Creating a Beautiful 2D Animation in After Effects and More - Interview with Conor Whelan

we actually just met through Vimeo I think he had messaged me on Vimeo like before I'd made Snowfall or anything and said that he's a sound designer and if I had any projects that needed sound design I was like yeah please please do um I love Vimeo for that because I've actually met
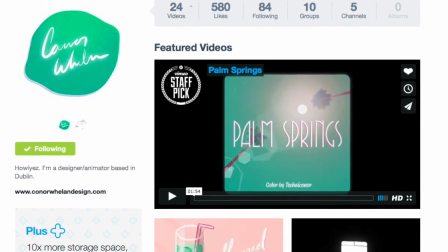(24:04)
a couple of people through Vimeo so like a really nice community and I don't know like I was kind of surprised I went to um
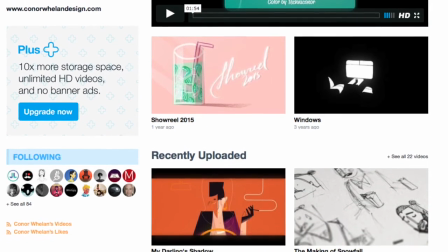(24:10)
the US there earlier in the year and I was speaking to a couple of animators there and most of them were like no I don't have Vimeo I
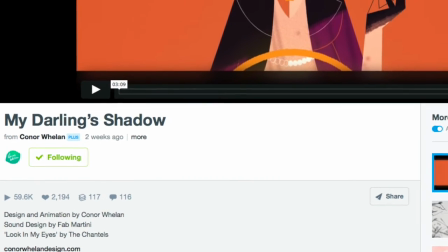(24:17)
have all my stuff on YouTube and I was like get on Vimeo it's so good because the community is just really,
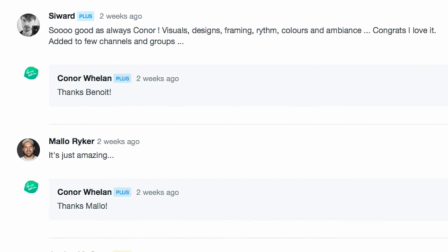(24:22)
really nice and really supportive and you genuinely make friends there and there's so many amazing artists that put up their personal work there and it's like a really great space.
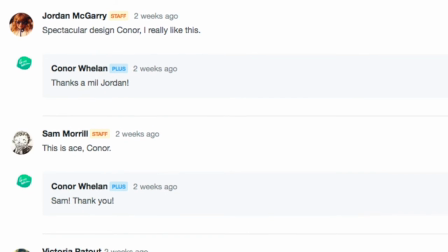(24:31)
So I really love Vimeo for that and I wouldn't have met him if it wasn't for that. That's awesome.
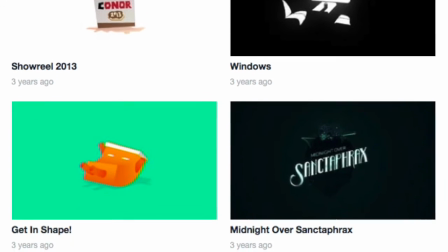(24:36)
Some of my old projects on Vimeo are actually awful and I'm embarrassed to look at them but I kind of feel it's important to put them up there because it's really heartening for me to see animators and designers that I like and then I look back through their videos and some of them are really bad at the beginning. it kind of shows that like everyone comes from humble roots i guess and
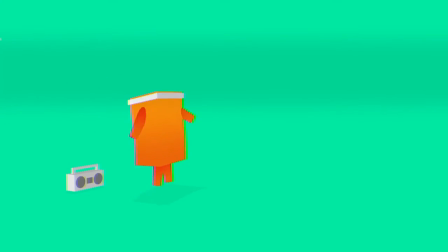(24:54)
so i kind of keep those up there as a reminder now it
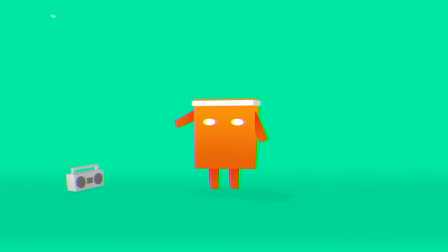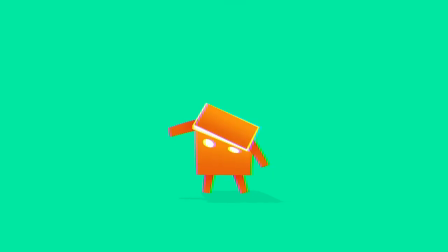is a solo project a club collaboration at the end for the sound which you
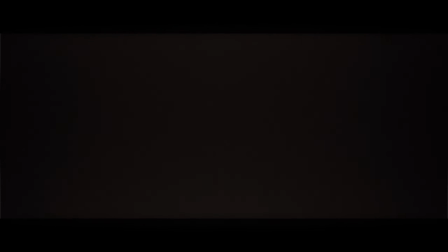(25:19)
know make it makes it so beautiful but there are other names there which makes it are they simply as hand models or what what are those other names then it's really important to get other people's perspectives on things when you're working on them by yourself because you can work yourself into believing that something is good or not good or like i obviously understand the story because i made it but it's um it's really helpful for me to get other people's opinion it's usually towards the end of the project and so i'd show it to people and not tell them a couple of friends who are really good at this sort of thing so their feedback was really really helpful and they're actually they're all the people i thank in that special thanks bit and so say for example like shots there's the shot where we see her at the sink and in the final version now there's kind of like a trickle of blood under her eye and she's like quite bruised around here and stuff and even though it is still subtle and that wasn't there before
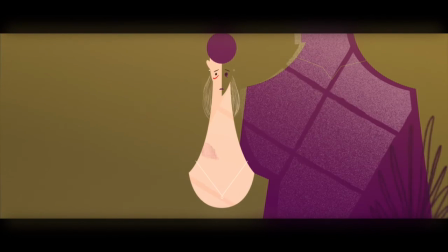(26:16)
they had suggested it because before i just had the scar and i said to them i was like oh do you what do you notice about this shot does she look beaten up or does she look like she's been in a fight no i don't get that at all and i was like okay great i know that in my head so now i have to make it more obvious for you and also the initial sink shot as well um when you're
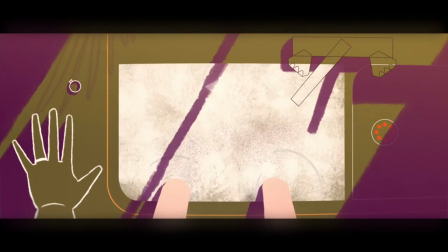(26:32)
like kind of the top down view of the sink it is really abstract and it's kind of about finding that balance like i want to be abstract but i don't want it to be completely illegible so i asked them like i'd pause it on that shot and say what
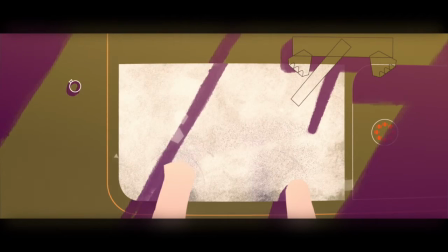(26:44)
is this do you know what this is and they didn't know until the end when she pulled the knife in so i had to go back and make
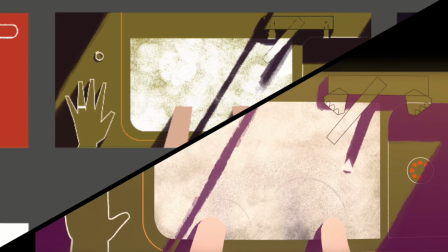(26:49)
it look more like a sink so i changed the taps and i changed like if you look actually at the color story but the taps are different her
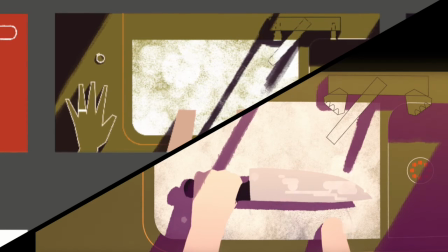(26:55)
arms are different I put in ripples and stuff I still think it is kind of abstract and you might not get it the first time
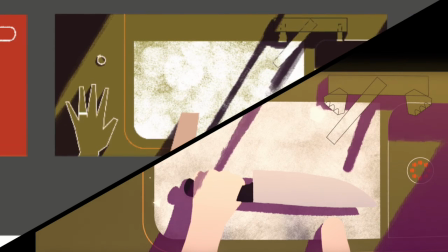(27:00)
but it's less so than it was before so I think that's it's really good to have a sounding board that you can bounce those ideas off and get a fresh perspective on something that you've been looking at for so long, those sorts of things and saying like oh this shot was too quick could it be longer, I didn't really have time to register what was on the screen because that's the sort of stuff that you're blind to when you work on it for so long something i was wondering was that um do you make scenes deliberately longer and then like you know like you would actually filming a film or are you really rigid as in you know so that you could cut out a scene quicker or yeah recut it when the music is in there and yeah i tend not to because it's more work but uh i yeah you you kind of hope that that stuff is locked down
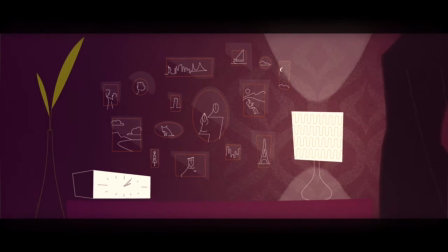(27:50)
when you make the animatic that's just the the the sequence of those still sketches and the kind of color story good stuff so you kind of hope there that it works
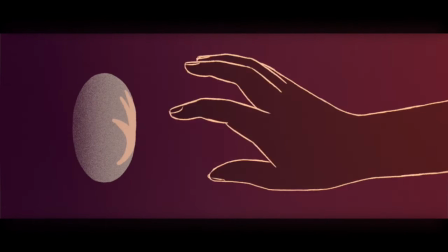(27:58)
but sometimes when you do the animation and you kind of put in the character walking across the frame you realize that it's actually not nearly enough time so it's kind of
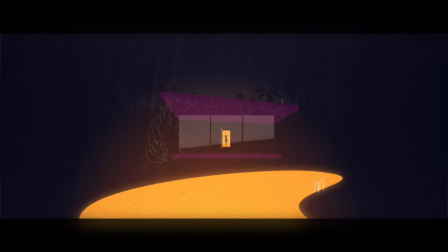(28:05)
like you play it as play it as you go basically it's only kind of painful to extend the shot when you're doing that frame by frame stuff because you're like oh my god extra dirty drawings there like when i thought i was done but um and actually maybe what's more painful is cutting a shot that's frame by frame because you're wasting all those frames that you drew but yeah there were times when I had to extend stuff like the shot of the ring spinning that was way too quick in the animatics but when I put the when I put the ring into it it
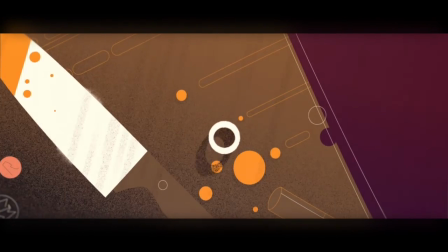(28:34)
yeah it just seemed way too quick so I had to extend that yeah you kind of play it by ear and then also like the song is kind of important as well to hit certain beats in the song until
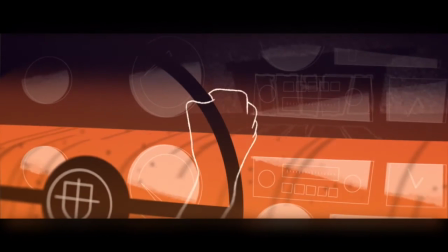i don't know like final grade i guess like because when i have those shots in they're just block solid colors but then i kind of add gradient and effects and i i wanted the final grade to look like not like an old dhs but really um cinematic i mean the whole thing is quite a reference to film noir and there's all kind of cinematic cinematic pieces but
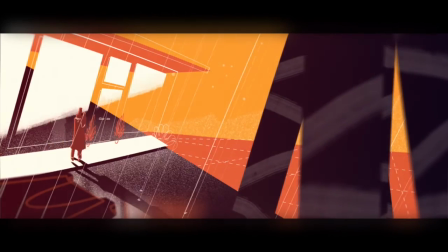(29:10)
so I wanted that letterbox like I deliberately put it in a 69 frame and
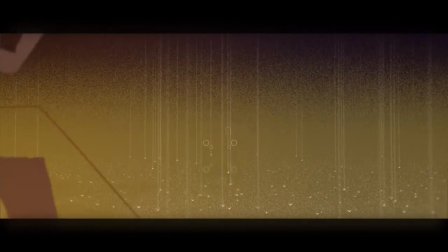(29:16)
then put in the black bars because I wanted the light to leak around those black bars and if you actually look at it there's kind of glow that goes past the letterbox frame which is like two three five to one or something like that um
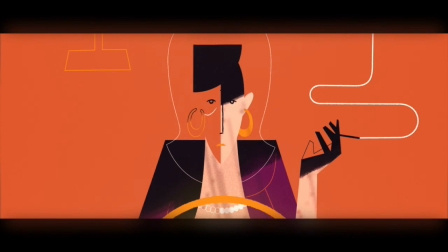(29:29)
so yeah on the grade I kind of wanted it to be kind of flickery and grainy and to kind of have that kind of old feel because I like that contrast with
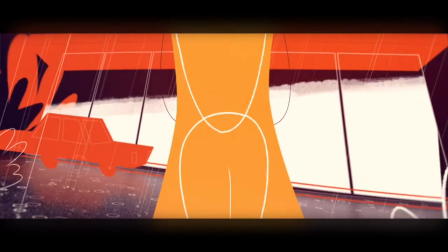(29:37)
the sharp vector shapes of the characters and some of the more graphic designs with the backgrounds and stuff
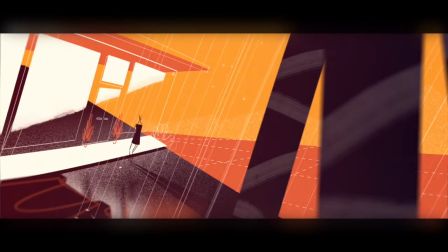(29:46)
so yeah that was kind of my thinking for grade Man, no wonder it took you so long Yeah, well I was very lazy as well No, you see I don't think you should be allowed to use the word lazy because nobody who creates something like this is lazy Well thanks very much full stop so somebody who goes to work does a full day's work and then manages it doesn't matter how long it takes them to create something like this is not lazy um hopefully it also means you've got a life amongst everything yeah because i like yeah i think that's really important as well because sometimes you can spend so long working on something and then realize that you haven't been like you haven't been out for a drink in like three weeks or something so yeah i always kind of prioritize life over this stuff although I love this as well so I mean the dream is someday to be able to do this as my day job you know to like work on short films and things as my day job but um I can't see a viable way of doing that at the moment because I mean a lot of people to do it you'd be kind of living from grant
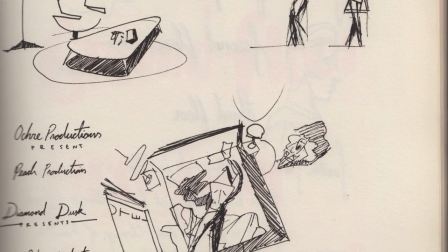(30:48)
to grant or looking for funding from various film boards and stuff and it is really difficult like I have friends who do it and the payoff is that
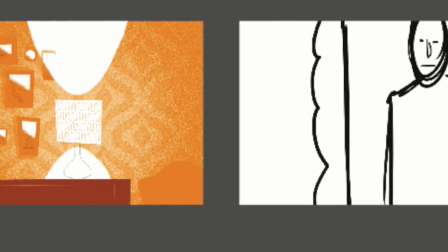(30:55)
they get to work on their dream projects their personal projects before their job but then And the downside is that there's not as much job
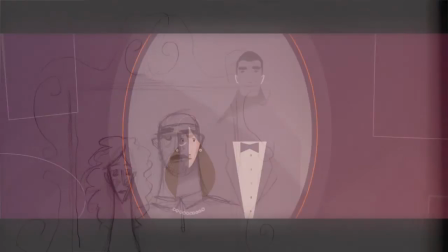(31:03)
security in it. And I think that's very important as well for living a comfortable life to have job security. So I don't know. It's a bit about those pros and cons. The detail and the care that you've taken over really shines through, though. What does it feel like when you start getting the reaction from it, you know, when you hit publish? It's great. It's like the best day ever.